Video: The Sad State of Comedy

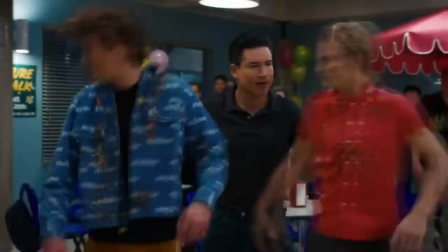0:00 Sometimes I feel like television comedy is moving backwards, and especially so with live action.
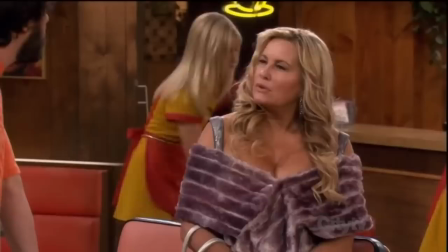0:05 I don't want some girl. I want you to come clean. Oh, you cannot get me to come.
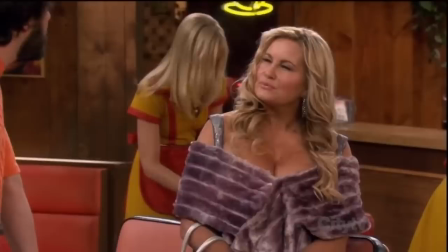0:12 My eyes!
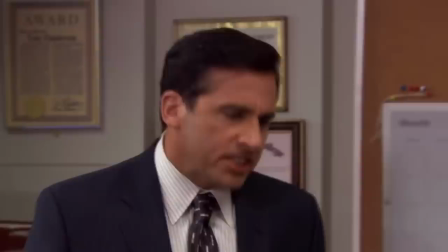0:18 Oh, I can get you to come. No, God, please, no!
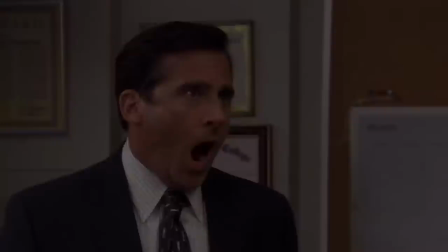0:24 No! No!
But then I watched something like Police Squad.
Police Squad. In color.
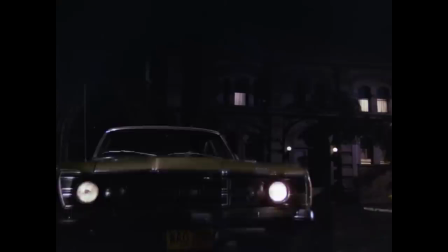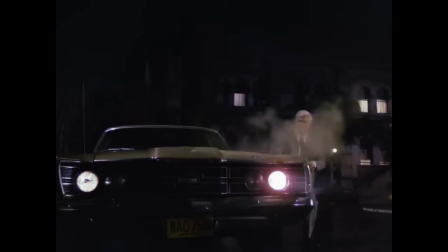0:45 Starring Leslie Nielsen.
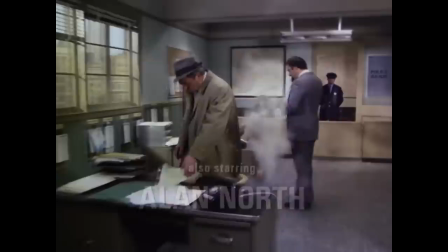Also starring Alan North.
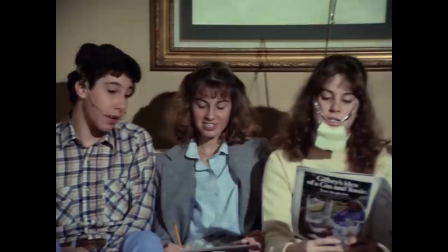0:58 Even though it's a show that came out nearly 40 years ago, Police Squad feels like such a breath of fresh air compared to the comedies I watch today.
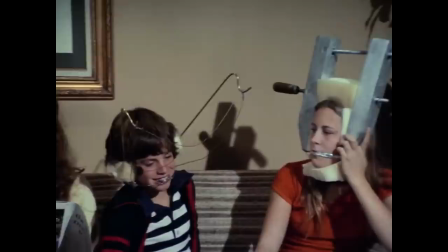1:06 There's just so much going on, so many things in any one scene that can make you laugh, that it almost always catches me off guard with where the next joke is going to come from.
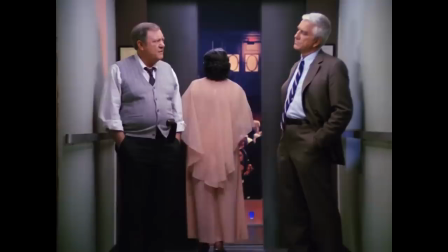1:15 One moment I'll be paying attention to what the characters are saying, and then the next I'll notice something strange in the background.
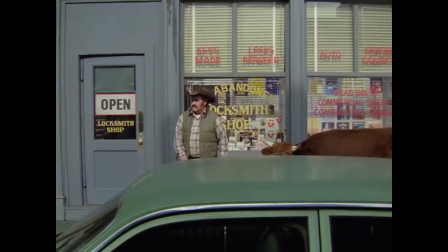1:21 It's the perfect comedy for rewatches, because you'll almost always pick up on something that you didn't see before.
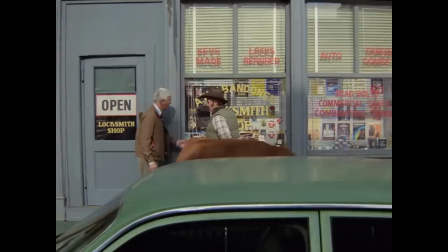1:27 Some small pun or visual gag that you didn't even realize was in the scene.
Is there something I can do for you?
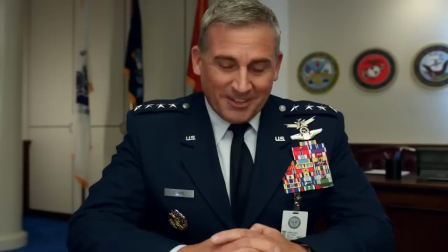1:33 Locksmith? No, no, no, no. Locksmith. Locksmith!
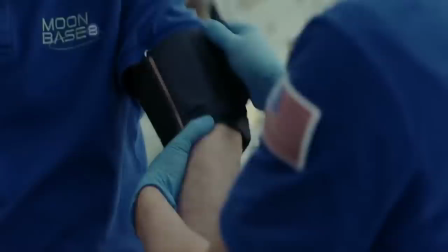1:39 But why is this the case? Why does it seem to be that we're settling for comedies today that focus mainly on crazy situations instead of giving us something more substantial and visually clever?
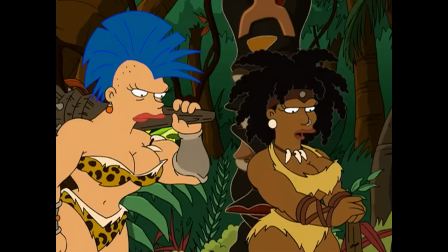1:50 This our comedy club. Humor here funny in different way. It not reinforced stereotypes.
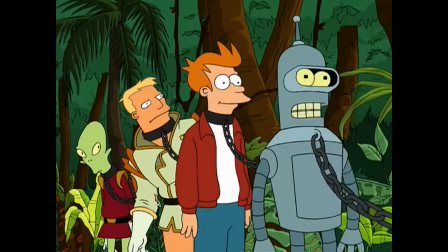1:57 Comedy come from character. Real situations, not abstract craziness. Boring.
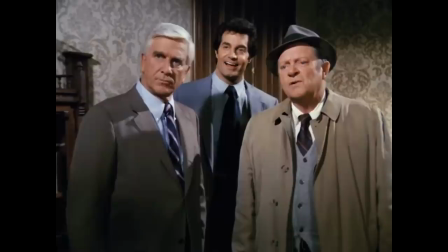2:05 That's a good one.
What if you weren't limited? How could you use the full range of sound and visuals to create clever comedy that
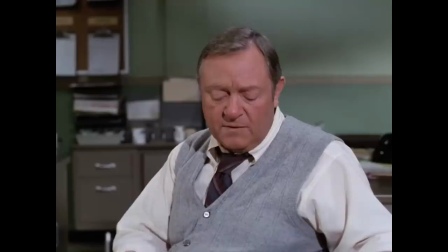2:14 isn't just about abstract craziness or characters saying cheap lines of commentary?
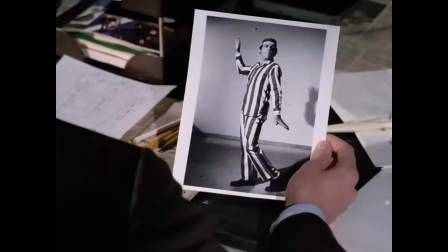2:19 Well, according to this, Frank, he was a model prisoner. Votab and I'm all fit.
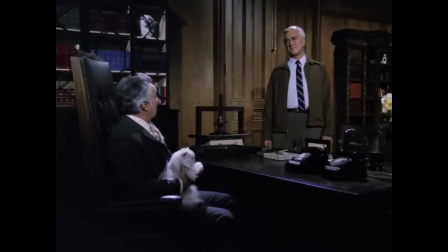2:25 Well, let's take a trip back in time and learn from one of the best shows in this genre.
Who are you and how did you get in here?
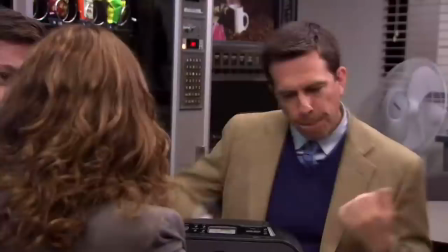2:33 I'm the locksmith. And I'm the locksmith.
Okay so let's talk about sound or to be more specific dialogue.
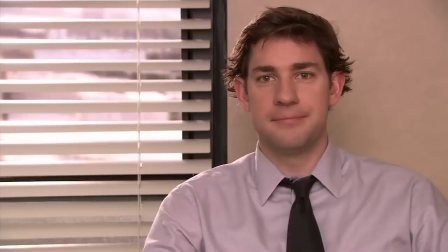2:40 What if you had a character and you needed them to say something funny about something that just happened?
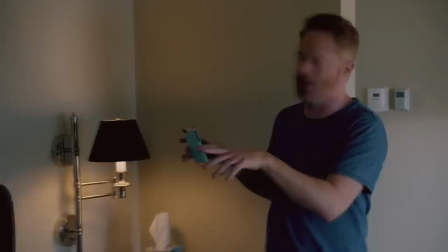2:45 Would you just point the camera at them and let them say the comment?
Cam we need to talk about this we have these lamps at home can we have boat lamps.
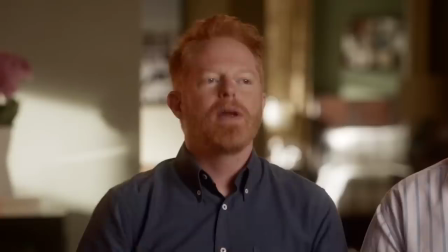2:54 I know it's so validating it's like that time we saw our can opener in that dog food commercial.
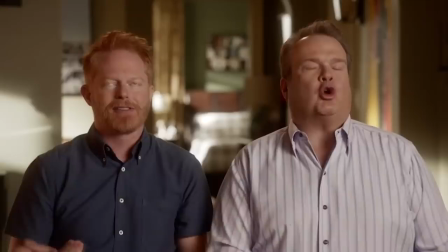2:59 We rented a houseboat my dad wanted us to take a big lake trip so we could see the first total eclipse in 99 years growing up
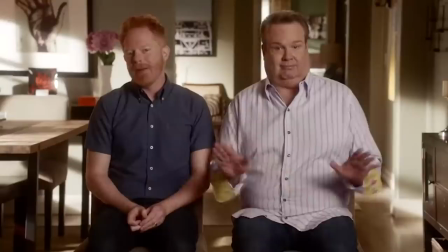3:06 on a farm i always fantasized about lake life yeah you know anyone can go to the lake only the elite can sleep on it
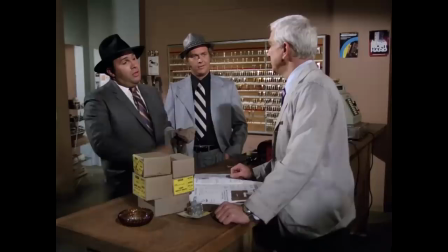3:13 or would you do something a bit different you owe me a hundred dollars now cough it up
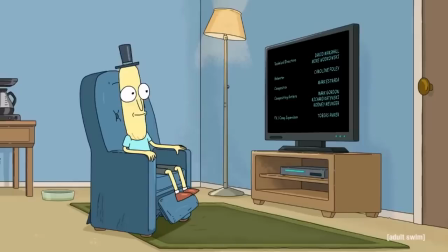3:22 or what if you wanted the characters to say a joke that was self-aware something that introduced some meta humor and try to poke fun
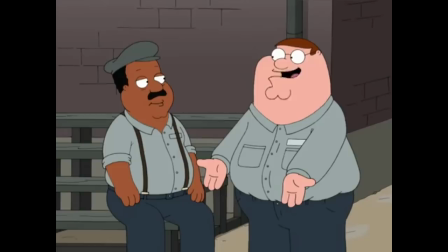3:29 about the actual show they were in would you throw in a line or two for them to say and since you're black and i'm white that makes it
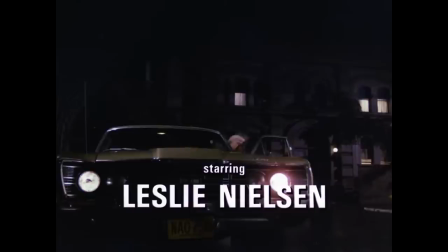3:35 more a special for the audience or
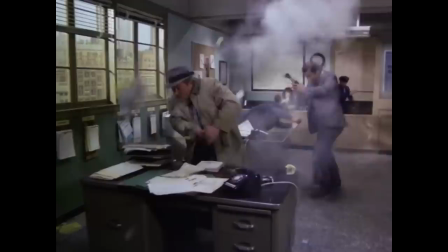3:41 would you do something more clever and subtle like how about a title card sequence that has a non-sequitur with an actor playing a character that
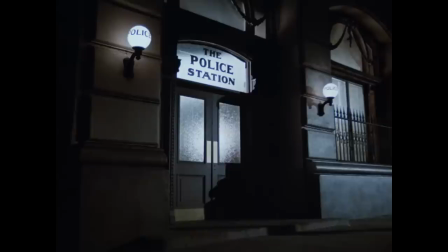3:48 never appears on the show and an announcer that is given dialogue that doesn't match the title of the episode Tonight's
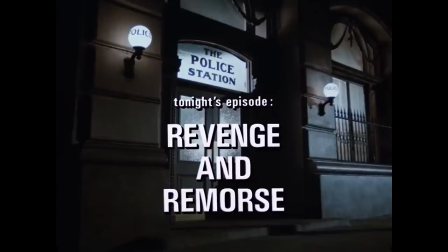3:55 episode of Guilty Alibi